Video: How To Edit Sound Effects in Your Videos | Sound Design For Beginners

Adding sound effects to your videos can really help bring your footage to life They're a great way to help tell a story
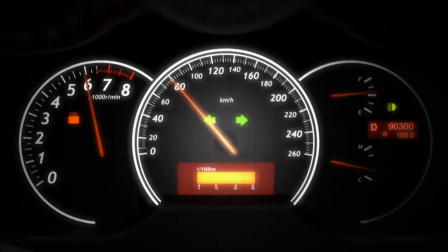They increase production value and create a much more immersive experience for your audience So in this video, I'm gonna give you a crash course in sound effects so that you can level up your videos and make your footage stand out It's coming up Hey everyone Steve here from learn online video and today i'm going to be showing you how you can add sound effects to your footage sound design is such an important part of the production process but it's often overlooked especially when first starting out today i'm going to show you where you can get
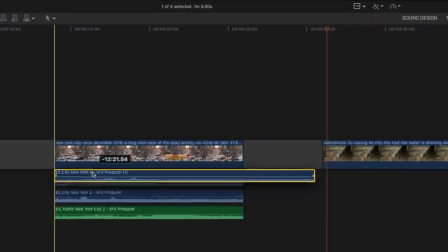all of your sound effects for free i'm going to show you how to edit those sound effects and give you some creative tips to help keep your audience
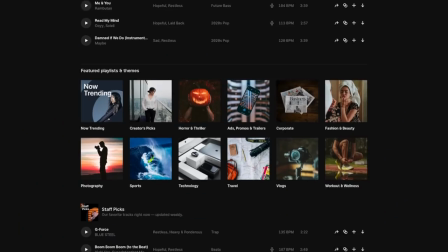engaged today's video is sponsored by epidemic sound this is where i'm going to be getting all of my music and sound effects for this tutorial i will leave a link to a free trial to epidemic sound in the description below. Download as much as you like, join in at home, but first, what is sound design? Well put simply, it's creating what your audience hears. This could be created by using natural sounds, music, sound effects, but why would you need it? Well there are a number of reasons why you might need to use sound design or add sound effects to your footage. The first is if the footage that you're working with has terrible audio. Maybe there was a lot of wind on the day, maybe there was a lot of background noise, or even worse, maybe Maybe you forgot to plug your microphone in and your footage has got no audio at all.
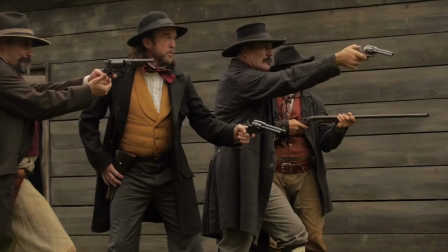This is where sound design comes in. Equally, sound design can be used to help tell a story.
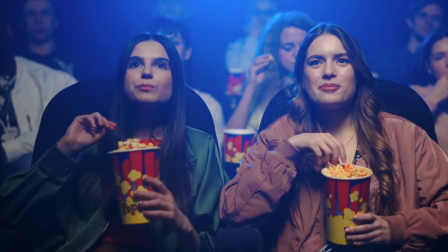It can increase production value, help keep an audience engaged and make your footage stand out. So, how can we use sound effects to help tell a story? Well, let me give you an example.
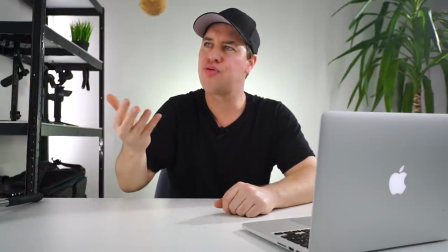I'm going to take this ball here and I'm going to throw it over there like this. Now, you didn't see where that ball went, but you assume it smashed through a window because you heard it smash through a window. It didn't. It landed on a cushion and I added a sound effect, but that is the power of sound design.
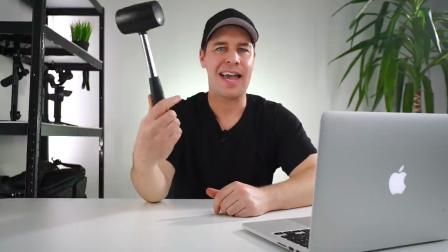Let me give you one more example. This time I'm going to take this hammer and I'm going to throw it over there like this. Now we've got two sound effects. We've got the glass breaking and the cat screeching. So by simply just adding one more sound effect, we've now told even more of a story.
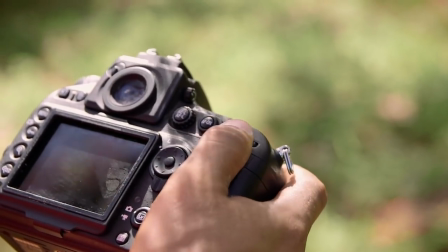You can add sound effects to any type of footage. It doesn't matter what camera you shoot on, it doesn't matter what editing software you use, the principles are exactly the same. Always ask yourself, how can I improve my footage by adding sound? Sometimes this might be a simple case of just adding music.
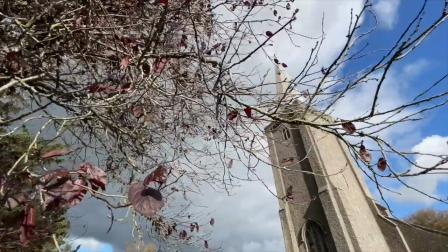A cinematic b-roll sequence without cinematic music isn't going to be very cinematic.
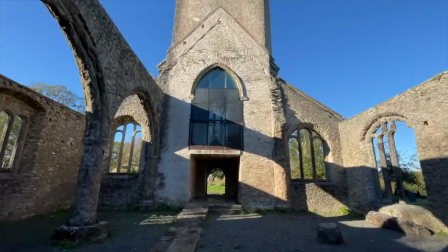Boring. but add a cinematic film score and all of a sudden you've got something that looks feels and sounds much more cinematic.
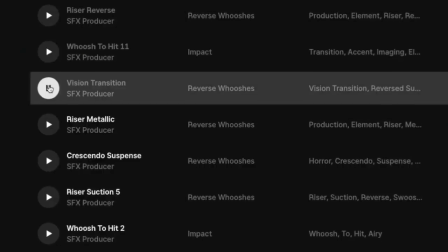So what are some go-to sound effects and how can we use them? Well let's start off with the sound effect that I use by far the most which is the whoosh sound effect.
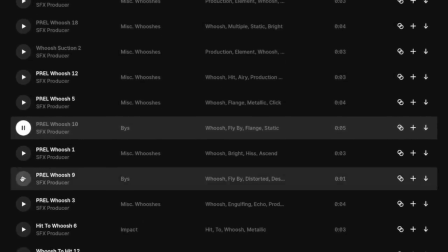Epidemic Sound have a ton of these you can download and experiment as much as you like. Now a whoosh sound effect works really well with any type of fast camera movement.
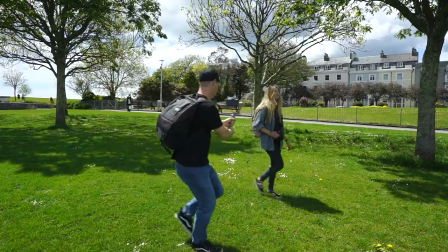For example, I could whip my camera from one shot to another and add a whoosh sound effect to help emphasize that movement.
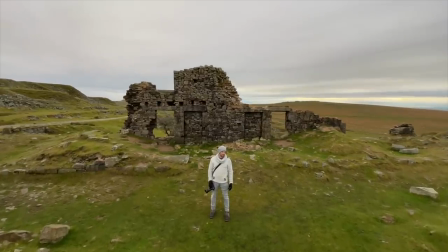Equally I could be pushing my camera forward but want to speed up this footage, I could add a speed ramp and a whoosh sound effect.
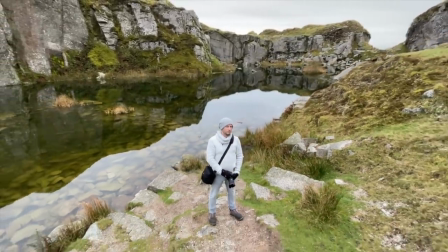Much better, much more engaging and much more fun to watch.
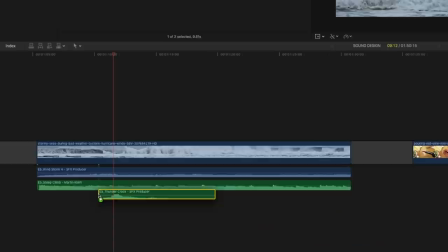Adding sound effects is about as easy as it gets, simply line up your sound effect with your footage and you are done.
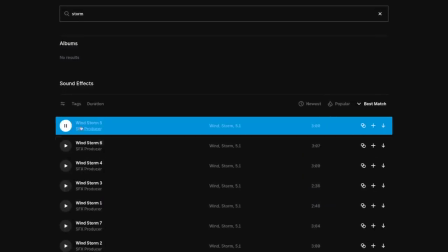I find the best thing to do is to build up an archive of sound effects that you can just dip into at any given moment.
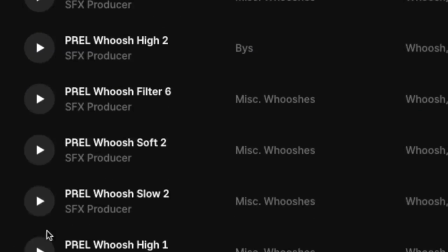Also, here's a quick tip for finding what you're looking for much quicker. Find something that you like, music or sound effects, then click Find Similar just here.
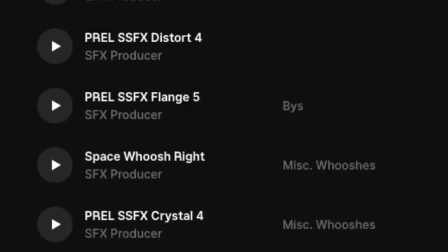You'll then be taken to a list of similar music or sound effects, very useful and a huge time saver.
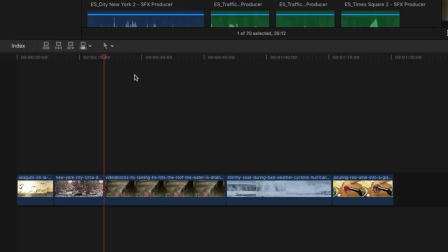Now, on my timeline here, I have five short video clips. And I'm going to show you five different ways that you could use sound design to help bring each one to life. Now, the five clips that I have on my timeline here are all stock footage. And generally, stock footage doesn't have any audio.
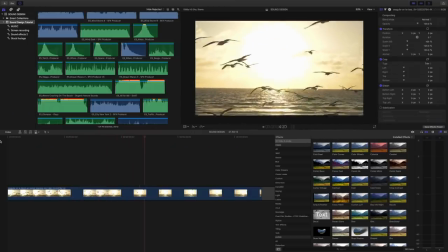So let's fix this. Okay, shot number one. Let's start nice and simple. We have a shot of some seagulls at the beach Let's bring this footage to life.
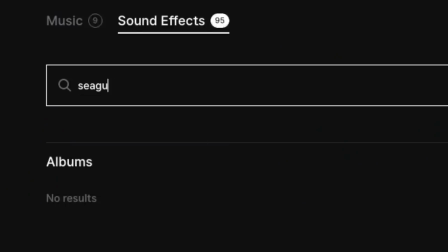Okay, I'm gonna head over to epidemic sound and search for seagulls We've got plenty of options.
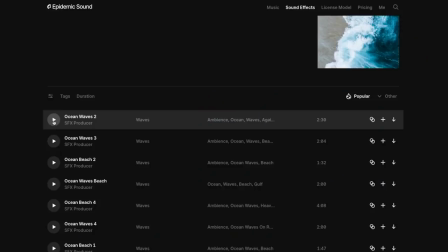Let's download a few now Let's add some ambient beach sands and some waves crashing
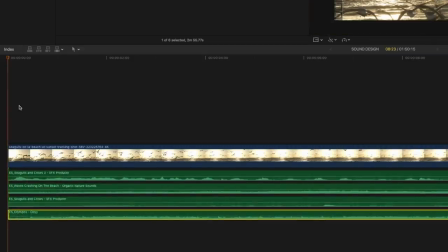now I'm simply gonna place all three of these sands underneath my footage and this is the result
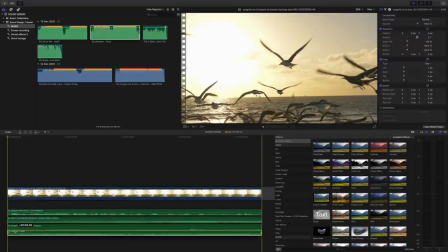And of course we could add music. Let's go for something inspirational and we've now got this
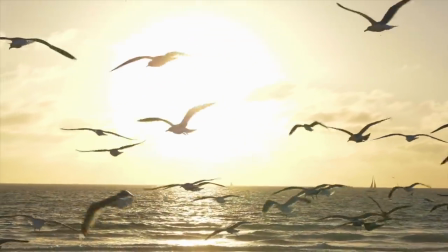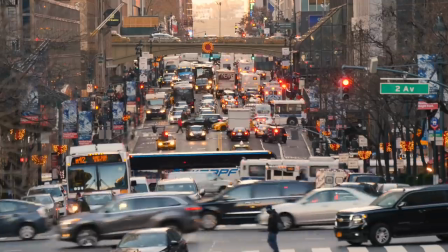Okay, clip number two, we have the hustle of New York City. Now let's look at what we can see and think about what sounds would best go with this footage.
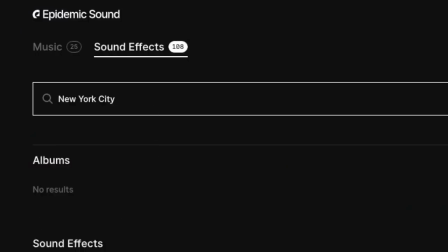Well, let's start off really simple and type in New York City into the search bar and we now have literal sounds from New York City, perfect.
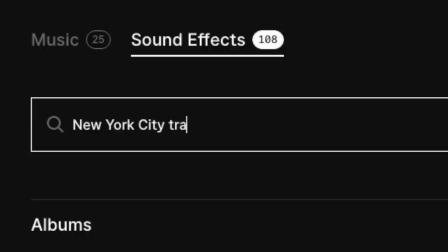Look also we have an ambulance with its lights on so let's add some sirens to this footage. I want traffic moving, horns beeping, the works. Let's take a listen.
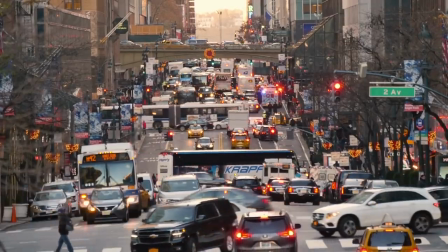Much better. Okay, for the next clip, I've already added the sound effect to this footage of a very wet and miserable looking day,
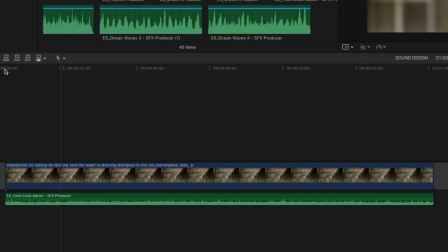but can you notice anything different or unusual about this sound? Listen carefully. Just sounds like rain, right? Well in fact, it's actually the sound of bacon frying, but because you saw the rain, your brain told you that it was rain that you were hearing, so you don't necessarily need to use the sound effects that match the footage that you're working with. The sound could be of something completely different. The sound just needs to work with your footage.
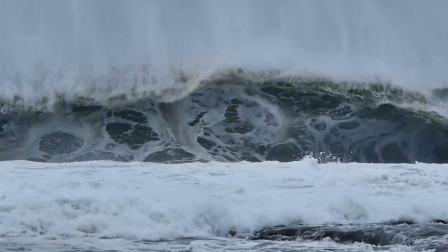Okay, shot number four. We've got a very stormy sea, a big wave rising up and crashing down.
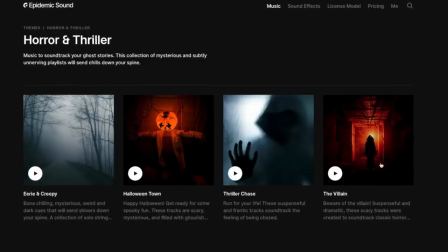It looks windy, so let's add some wind sound effects. Now let's set a dark and ominous mood by adding some dark and ominous music.
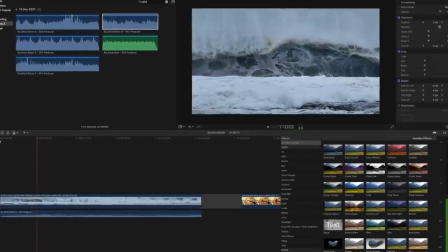Let's also add some sounds of waves crashing. And just as this big wave crashes down let's add an explosion sound effect of some kind let's add the sound of thunder cracking
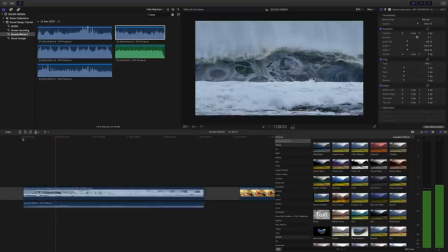this will work well and really help emphasize the wave crashing down now the footage is in slow motion so i want a sound that matches let's go with this one here thunder crack so we're now starting to get much more creative okay so we've got our footage and underneath we've added music
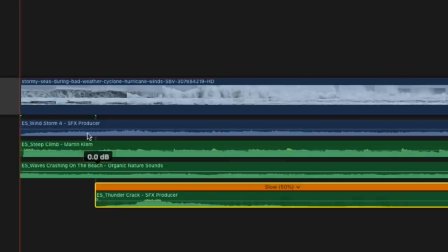and three sound effects we've got wind waves and a thunder crack just as the wave crashes down Let's take a look.
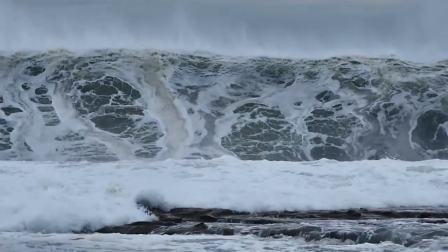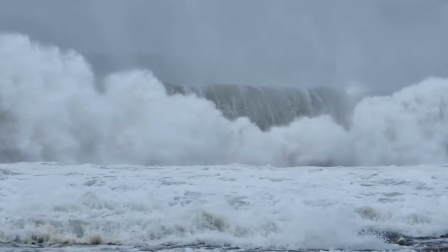Okay, great. And as you can see, we're now starting to layer up our sound effects. And you can take this to any level you like.
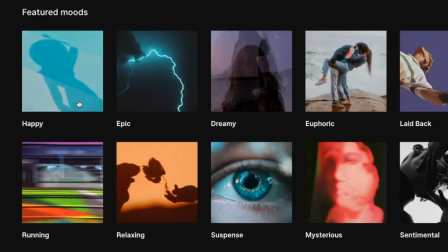You could mix your sound effects with all types of different music. You could go happy and upbeat, epic, dreamy or suspenseful. The choice is yours. Okay, the final clip. Let's see one more example. Okay, we've got a shot of some wine being poured.
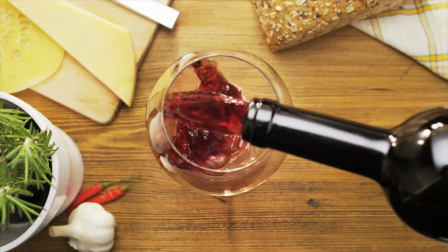Not particularly exciting. So how can we make this footage much more interesting? let's start telling a story and being much more creative okay we know the basics now let's
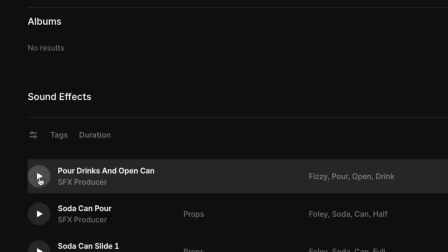start by searching for some sounds of drinks being poured there we go loads to choose from let's go with this one here now this could be the kitchen of a restaurant but let's make this a house party let's find some house party crowd
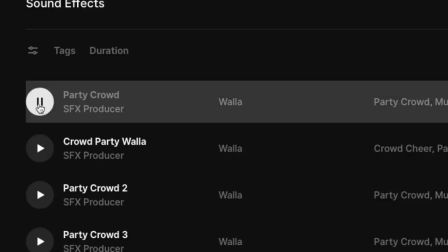sounds yep great and it would be a pretty dull party if there wasn't any
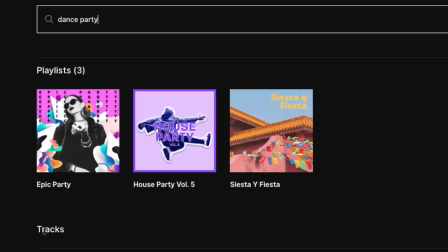music so let's go with a nice dance anthem this one looks good let's go with that one
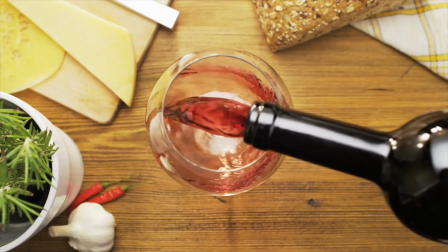let's take a look much